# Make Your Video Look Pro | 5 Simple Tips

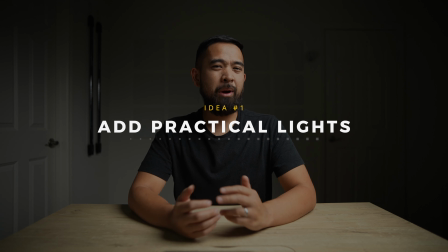Our first idea is to add practical lights. And practical lights are the lights that you can see in the video.
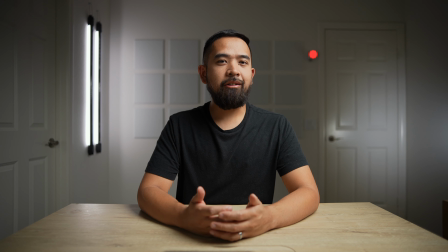These are great because they accomplish two things. The first is that they become background objects that add interest to the background and depth to the overall shot.
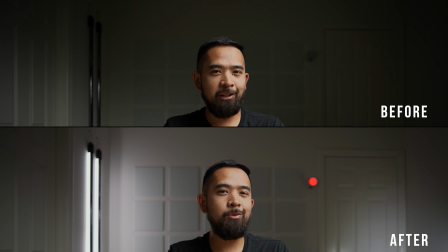And the second is that they help raise the overall ambience of the room as well as create dimension through the contrast of light and dark throughout the space.
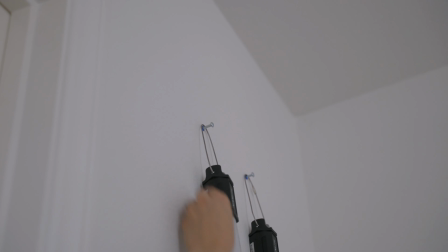The lights to the right of me are the Nanlite PavoTube 30Cs, which are full RGB tube lights.
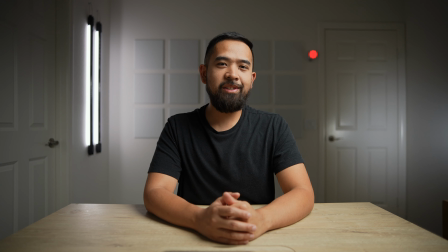And the light to the left of me is the Aputure B7C, which is a full RGB light bulb.
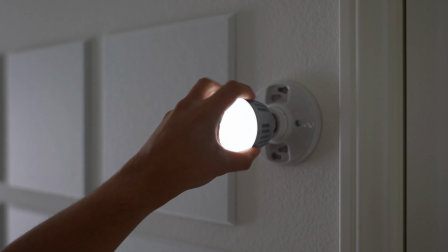And I mounted this to the wall and turned it red to mimic a tally light to indicate that we're recording.
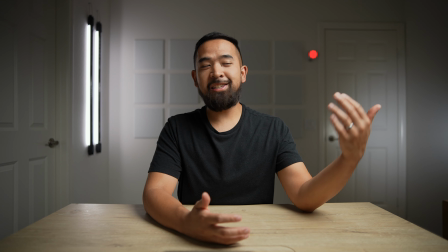I'm trying to be creative, so let me know if this is pretty cool or if it's just kind of ridiculous.
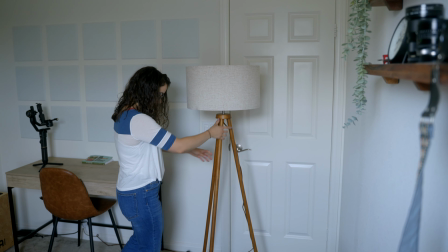A very simple and effective way to add a practical light is to put a nice lamp in the background.
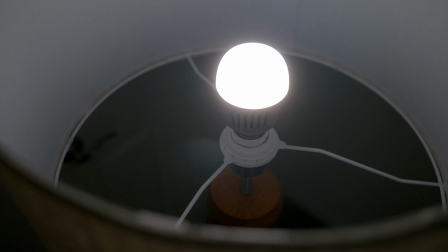We've actually done this in our past videos and we placed our Aputure B7C inside of it to get great quality light and the flexibility to have any color.
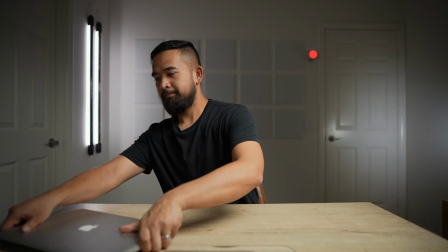But you can also just put any light bulb in it and save some money. Our second idea is to add something to the foreground of your shot.
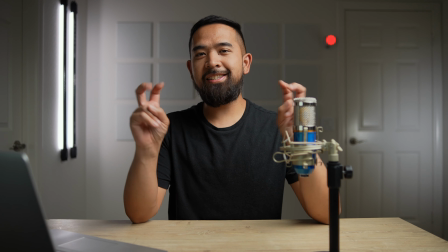Adding depth is what makes your videos look cinematic and just overall more interesting,
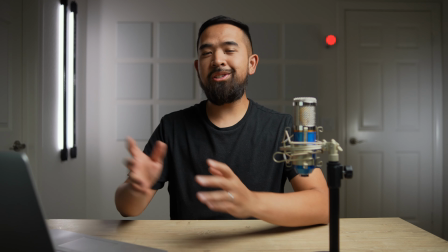but we usually think of adding only to the background and not the foreground.
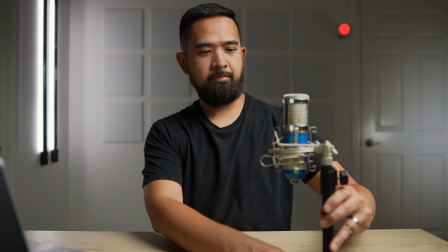Practical objects that you can place in your shot are microphones like this one and or your laptop or your iPad.
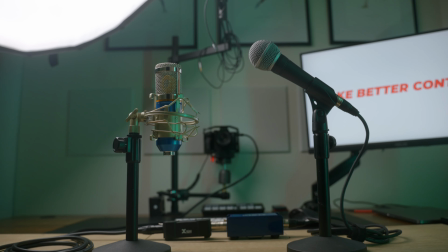Having your cool podcast mic show in your videos is a cool thing to do nowadays.
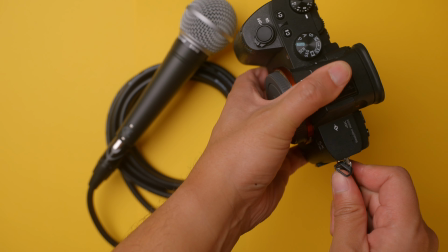And if you want to learn how to connect any XLR mic straight into your camera and get great sound, watch our video on how to do just that. And you can find that in the card up here or in the show notes below. Adding a laptop makes sense if you're doing a reaction video or doing some kind of software tutorial.
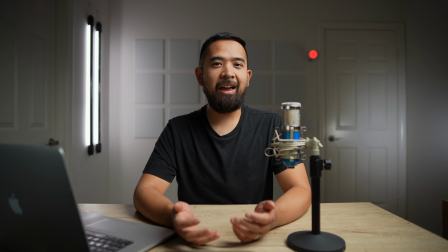And you can also just use it for your script or your notes if you're doing live videos or if you need to reference stats for your fantasy football channel.
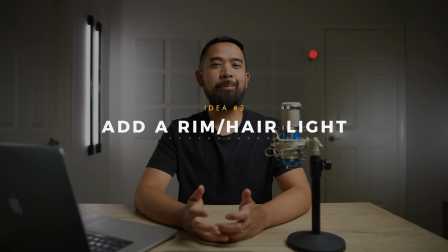Our third idea is to add a rim light or a hair light. These lights also help to separate you from the background by outlining your head and your body.
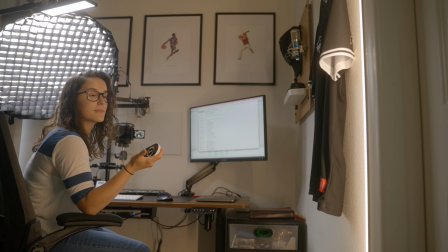They're subtle, but they add a lot. I'm using the FTF corner lamp that I actually took off the base and command stripped it to the door frame.
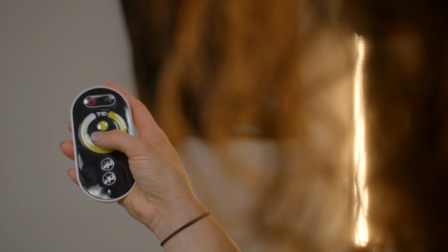And I have it at the same color temperature as both of the tube lights.
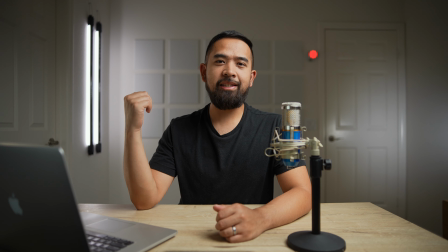And because you can see the practical lights, which are the tube lights, it can seem like our rim light is coming from those lights.
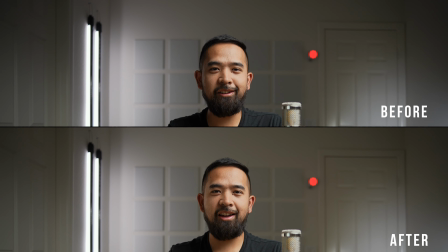It's a subtle effect that adds interest to the overall shot. Our fourth idea is to add texture to your walls.
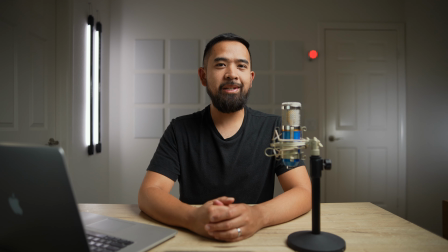As you can see behind me, we have these white sound panels that not only help to get better audio, but they also add texture and interest to our shot.
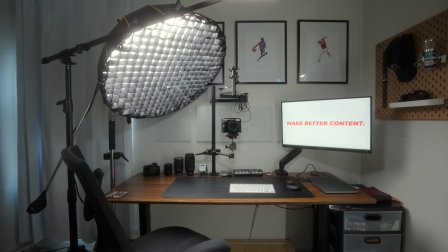There are plenty of other things you could do, like add picture frames and art,
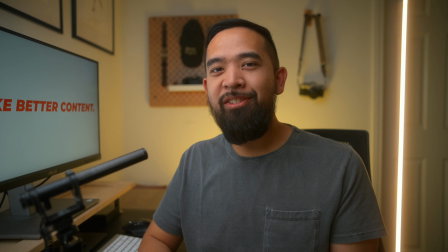shelves with interesting decorations, or be super YouTube-y and add one of those IKEA pegboards.
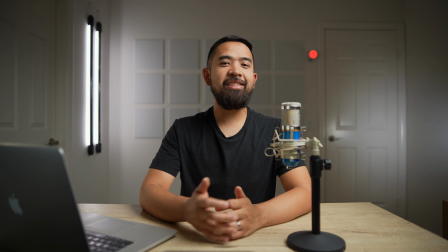And if you can, add things that become leading lines.
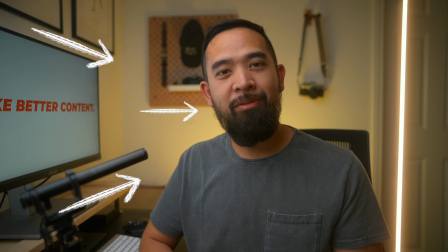Leading lines draw the viewer's eyes towards a specific point of interest, just like these sound panels are leading lines to me.
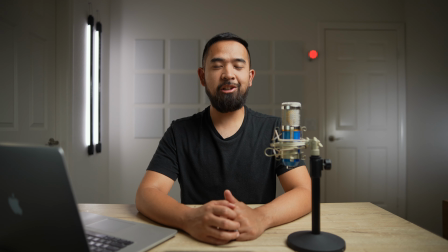But be careful not to overdo the walls. You just want to add a little bit of interest and not distract from you and what you're saying.
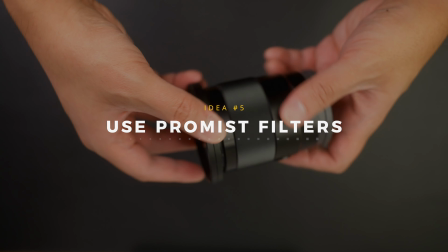Our fifth idea is to use a ProMist filter. These filters help to give off that filmic and hazy look because they bloom and soften the highlights.
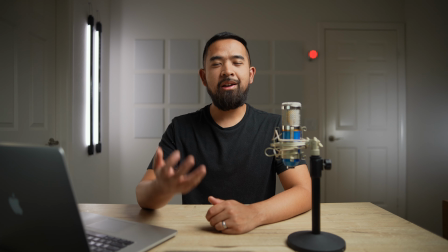So I have the filter off right now, but watch what happens when I put it on.
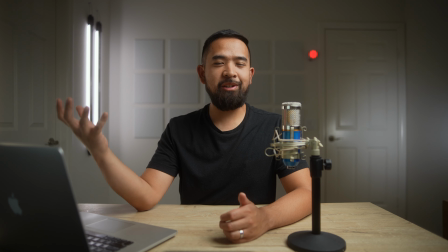You'll see that the practical lights now have this blooming effect and the overall shot looks kind of hazy.
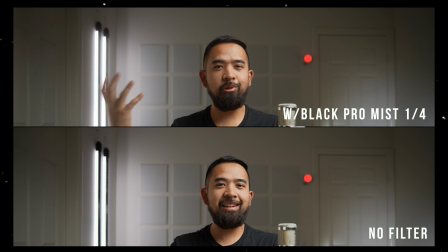There are different strengths of ProMist and I suggest getting the 1/8 and nothing stronger than 1/4. I go back and forth on whether I like this look, and honestly right now, I'm liking it without.
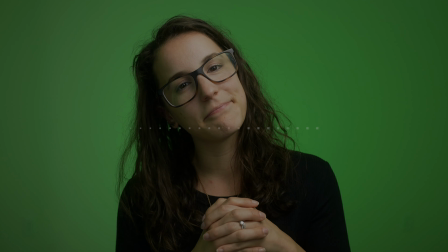And because I like you guys, we have a bonus tip. And that tip is to use an RGB light to create a solid colored background. Normally, to get a nice solid colored background, you need to have a backdrop with stands and heavy seamless backdrop paper, but that can get really expensive, bulky, and difficult to set up.
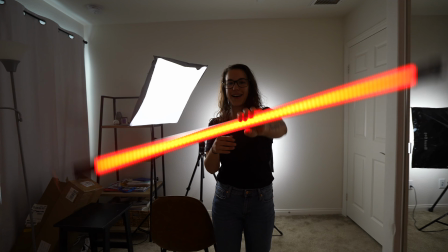But we've made a video on how to get this look with just one RGB light and no additional equipment like stands and backdrops. If you want to learn how to do that, watch this video, and I'll see you there.